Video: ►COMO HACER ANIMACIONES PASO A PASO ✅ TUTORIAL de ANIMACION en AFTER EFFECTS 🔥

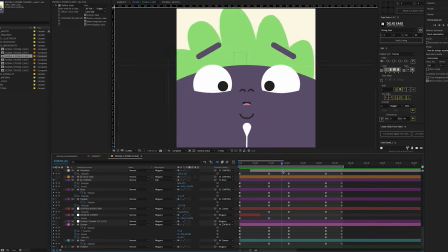499s
Es en este paso cuando tomamos las decisiones más importantes, marcando los momentos clave.
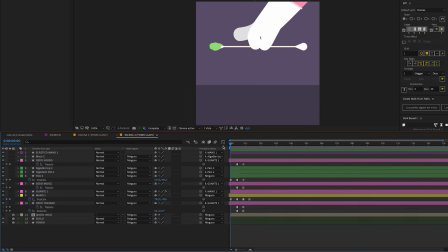503s
Así que cuanto más tiempo invirtamos en este proceso, más tiempo ahorraremos a la larga, ya que si hay que cambiar algo, solo nos va a costar un keyframe.
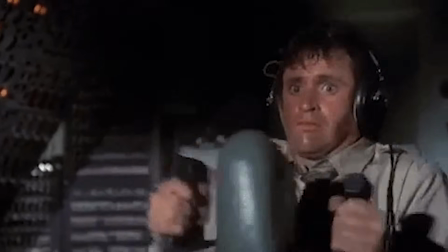512s
¿A cuántos de nosotros no nos ha pasado que empezamos a animar algo, nos ponemos a meter curvas a los keyframes para que vaya fluido y quede bonito,
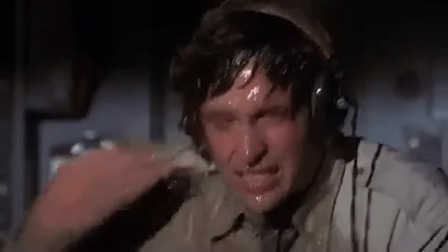519s
nos liamos a meterle detalles, efectos y mil movidas más,
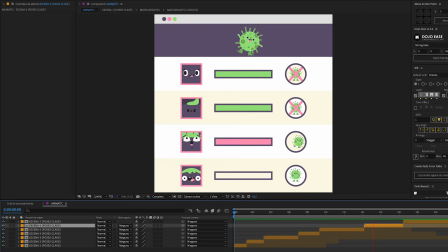523s
y luego nos damos cuenta que por lo que sea hay que reajustar todo de nuevo o peor aún, borrar y empezar de cero?
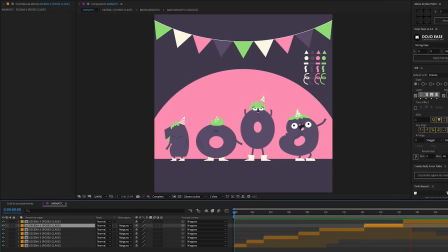529s
Pues las poses claves son la solución, muchachos.
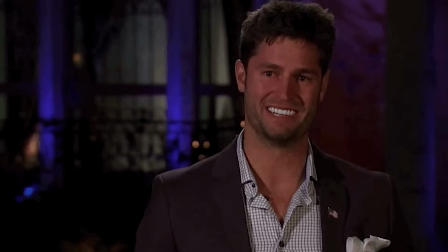531s
Si les ha pasado esto, dejar un comentario aquí abajo con la carita llorando para reírnos todos un rato, pero sobre todo para celebrar que ya no nos va a pasar nunca más. Yo no soy de pedir likes ni de que se suscriban ni nada, pero si les está siendo útil el vídeo hasta ahora y quieren darme un poquito de apoyo, tampoco me voy a quejar,
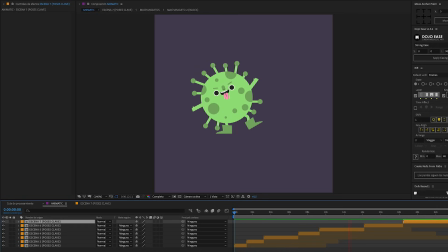548s
¿sabes? No el bobo. Venga muchachos, seguimos que esto se pone bueno.
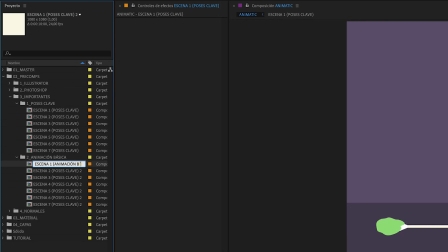556s
Lo primero que hacemos ahora es duplicar estas escenas que hemos hecho con las poses clave para tenerlas aseguraditas.
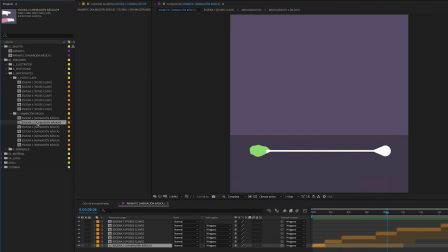561s
No vaya a ser que nos conocemos. Así podemos trabajar tranquilamente en estas nuevas sin miedo a destruir nada.
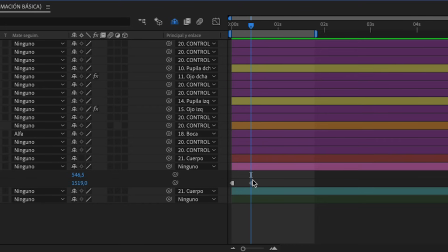569s
En esta etapa es cuando pasamos todas las poses clave a keyframes lineales, haciendo clic mientras mantenemos la tecla comando.
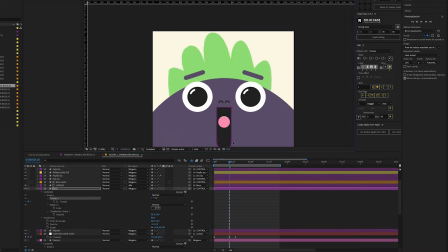576s
Ahora lo que vamos a hacer es añadir el resto de movimientos con keyframes para ir uniendo las poses clave entre sí.
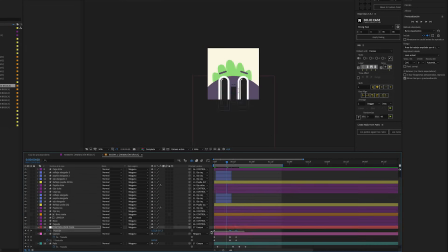582s
También es el momento para añadir los principios de animación, como el de estirar o encoger,
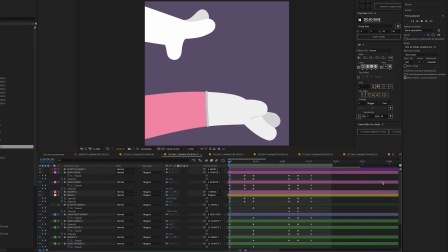587s
el de anticipación, el de la inercia o el de la acción secundaria.
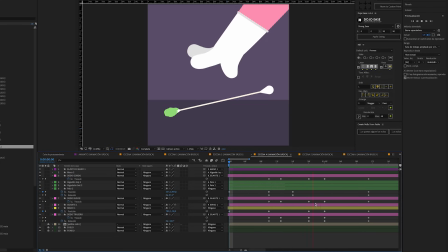591s
Haré un vídeo en profundidad sobre estos principios aplicados a After Effects, porque son fundamentales para mejorar nuestras animaciones.
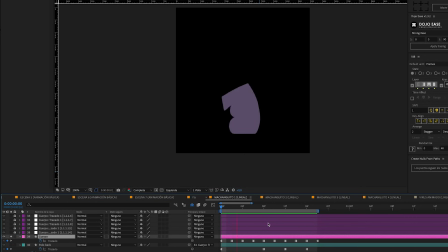598s
A nada que los empezamos a usar un poco, se empieza a ver todo mucho más expresivo. Y es que son hasta divertidos de hacer, en verdad.
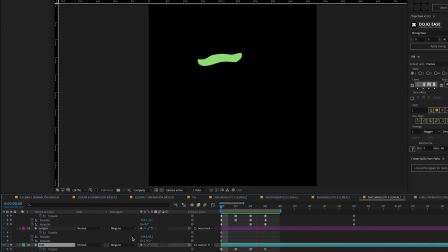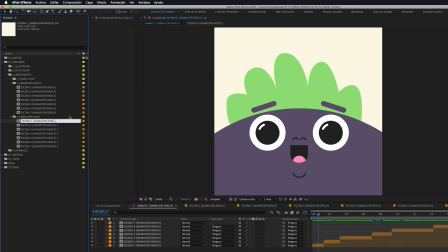613s
Antes de nada, volvemos a hacer lo de duplicar las composiciones con las animaciones básicas para tener esa copia de seguridad,
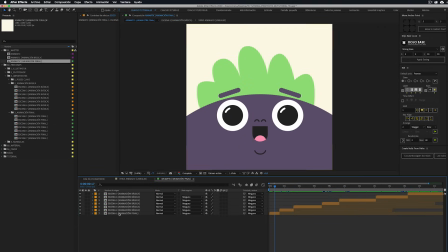620s
por si tenemos que volver a ellas por algún motivo. Puede pasar que modifiquemos tanto los keyframes que nos acabamos cargando sin querer las poses clave y la liamos.
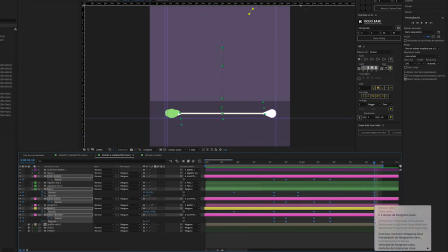629s
En esta etapa de la animación final es cuando nos concentramos al 100% en los detallitos y en la suavidad de la animación.
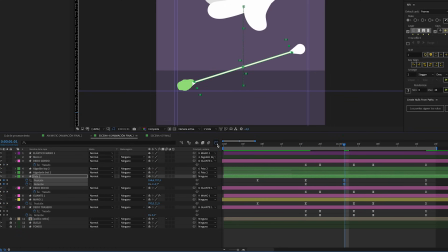635s
Aquí ya nos centramos en la velocidad de los movimientos, como por ejemplo con el bastoncillo este.
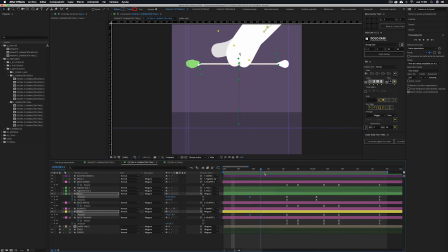640s
Cuando lo deja caer, empieza lento y va acelerando hasta que choca con el suelo.
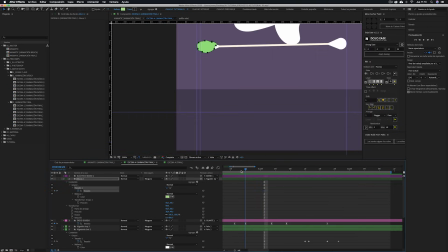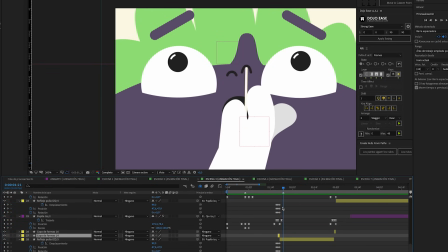653s
Nos centramos en los detallitos extras, como los reflejos de las pupilas, las líneas que salen cuando se pone el guante,
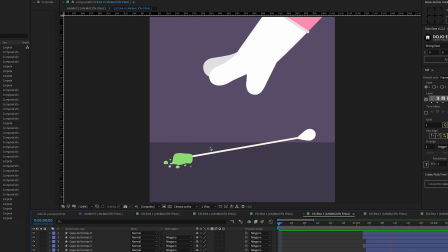660s
las gotitas del moco cuando cae,
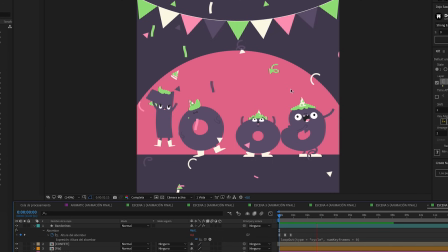666s
el confeti cayendo en la fiesta.
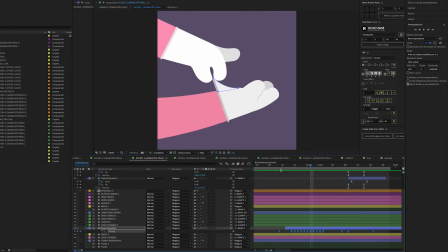671s
También es ahora el momento de hacer animaciones frame a frame, como por ejemplo el guante estirándose,
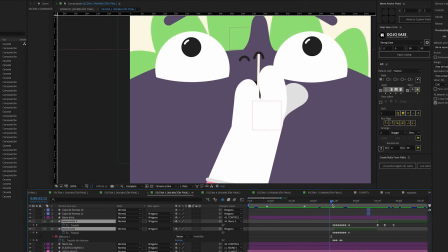677s
o el moco pegajoso saliendo de la nariz.
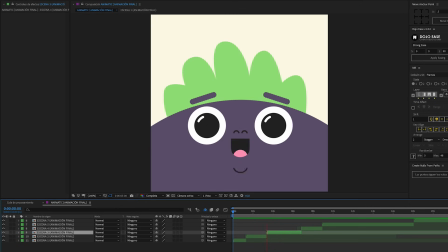682s
Bueno, muchachos, sé que muchos ya están sudando con todo lo que hemos tenido que hacer hasta llegar aquí y están deseando darle al bendito botón de render.
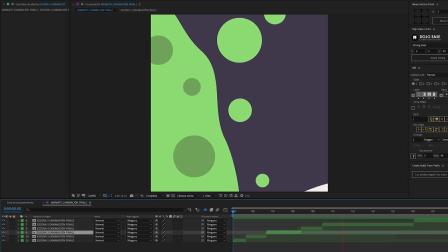690s
Pero aguanten solo un pelín más, porque tenemos un par de oportunidades para llevar esta animación a su máximo potencial y no las vamos a desaprovechar, ¿verdad?
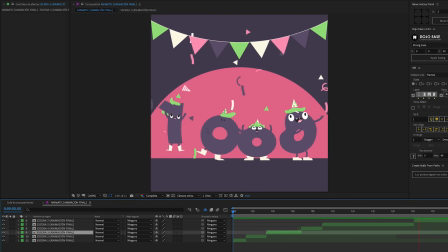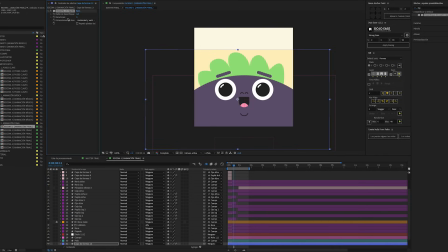705s
En este punto y no antes es cuando nos pondremos a crear nuestro look final.
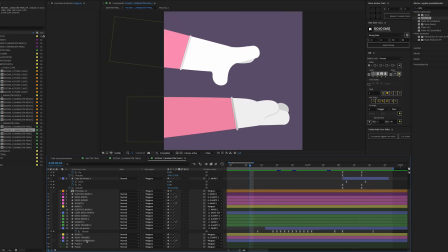709s
A mí, personalmente, me gusta añadirle algunas texturas animadas a los fondos y otras generales por encima de todo.
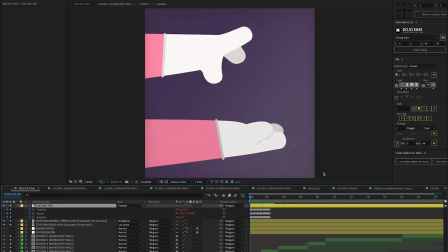718s
En este caso, ponerle textura granulada a los personajes me parecía ya mucha cosa, así que los dejé tal cual.
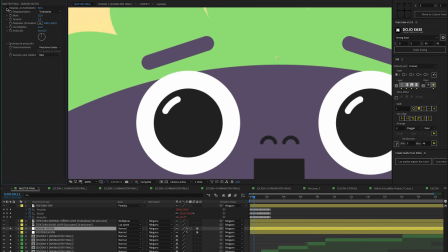725s
También me gusta romper un poquito los bordes con el desplazamiento turbulento y
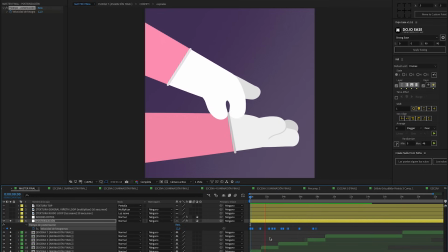729s
cambiar la velocidad de frames por segundo en algunos sitios en concreto con la posterización de tiempo,
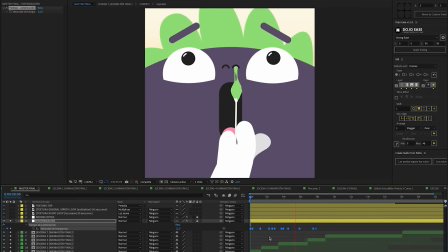734s
para darle un estilo como más animado a mano.